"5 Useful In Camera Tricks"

A really great solve is just to buy a solid model and use force perspective to add it into your scene. We do have 3 more to get to, but before we get to that, let's keep the lights on. What kind of lights? Home lights? You're just trying to annoy me, and I'm not gonna let you do it. I'm gonna ignore you for the rest of the episode. Not annoy. Just here to keep you better. No. Domain.com is all your website needs, including .com and .net domain names and intuitive website builders to help you create an identity online.
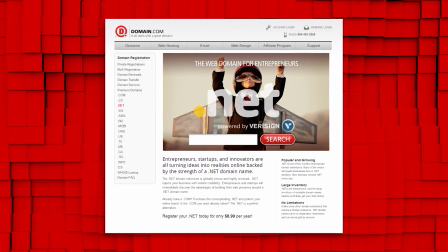287s
Domain.com is reliable, affordable, and easy to use. They have the tools that you need to build a website so you can start sharing your ideas with the world.
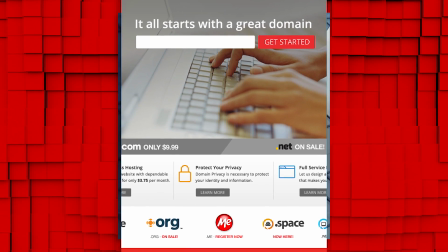293s
And no domain extension is going to help you tell your story like a .com or .net domain name.
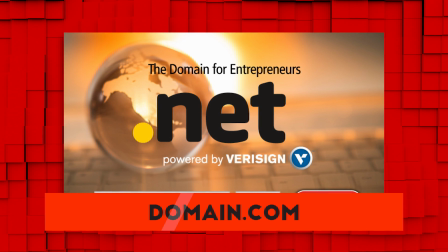297s
And if you want to brand yourself online, Domain.com has over 300 domain name extensions to fit your needs from .club to .space. This is just so uncomfortable. It's fine. I'm fine. Domain.com is giving you 15% off their already affordable prices when you get domain names, web hosting, and email. Just use the coupon code FilmRiot at Domain.com's checkout. When you think domain names, think Domain.com. Can you please leave me alone now? We kept the lights on. We did it. Logo. Jumping right back in with our third, and that is something that we tested out over a year ago with some clear UV filters.
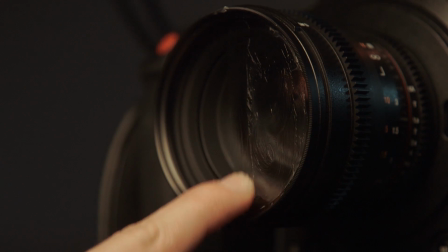333s
We took these filters and some Vaseline and spread that all over the filters. Once we threw that on the camera, we got all kinds of unique and stylized looks,
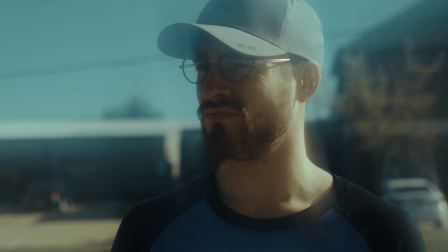341s
some reminding me of Minority Report or Dream or other stylized subjective sequences.
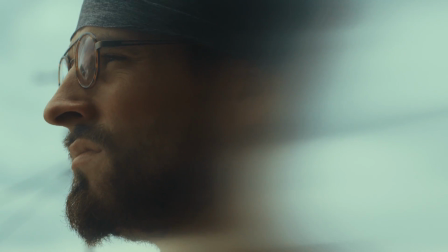346s
If you put the Vaseline on one side of the filter, you get one look, or spread it all over, leaving just the center clean, and you get a totally different crazy look.
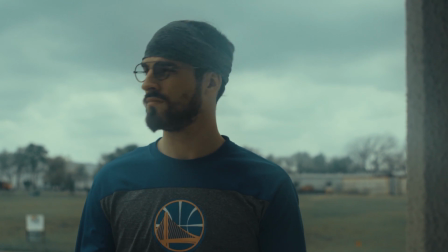353s
Then you can keep wiping that on the filter in different places or directions to dial that look in, including
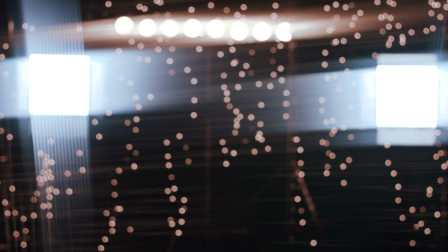365s
We've been on this set for a really long time. including getting different directions of light streaks depending on which direction you swipe the Vaseline in. Moving on to something similar but less messy is using stockings as a filter.
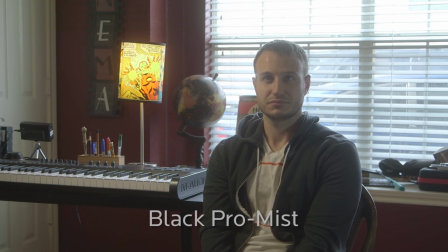376s
This gives you a look similar to what you would get from a black Pro Mist filter, so sort of a foggy effect that reduces contrast.
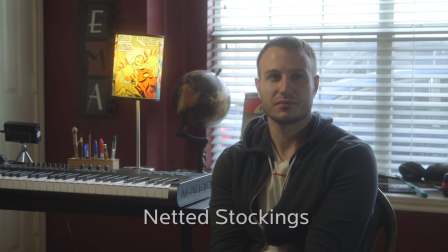381s
It works best with something like netted stockings. You can see what it's doing here if we go without the stockings and then with.
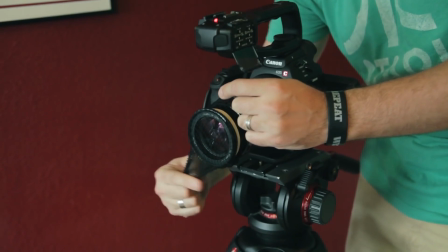387s
It gives us that nice bloom sort of look, and you can dial this in by stretching the stockings out more or less to make the effect stronger or more subtle.
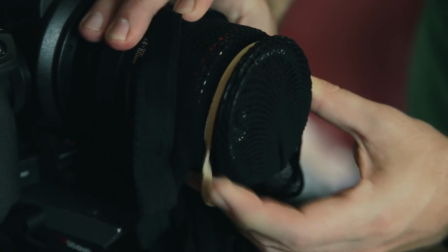395s
And getting it to stay on your lens is easy enough. I just wrapped it on using a rubber band and cut off the additional stockings. Finally, we have our long lens. There's plenty of stuff that you could do with a long lens, but one of the simplest and most often used by me is crushing
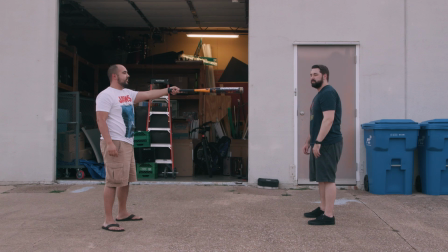407s
the proximity of objects or actors to make it appear as though they are closer to each other than they actually are.
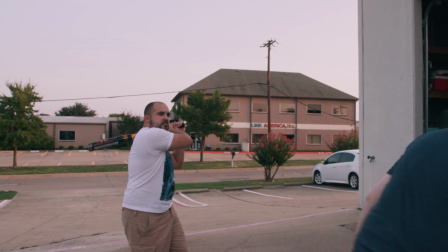412s
So if we are physically close in this shot with a wider lens versus physically far from the subject with a longer lens,
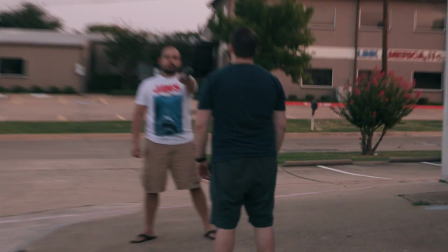418s
that proximity from our subject gives us the difference in perspective of the background and foreground. I mean, you could always just actually hit the guy, right? That's what people say on the internet when they're being funny. It's pretty good when they say that. It's pretty good. But with this illusion of closer proximity, you can do things like hit someone in the face with a bat, like this. Punches are also a lot more effective this way as well, and any number of other moments that you need your actor to be closer to something that they really shouldn't be that close to.
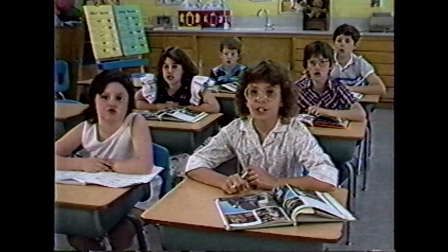451s Don't let drugs ruin your future.
Logo. But that's it, 5 crazy simple in-camera tricks that every filmmaker should know. We've done different tricks like this in the past, so check out links below for some of that. And we have a link there for our latest podcast episode as well, where I talked to Daniel Ruth about his first feature as the cinematographer. And I'll see you next week when a younger version of me impales me on a big log. Wait, what movie is that? I know what movie that is.
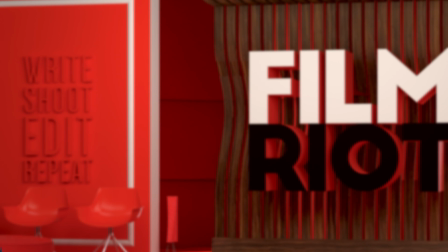475s
What is that?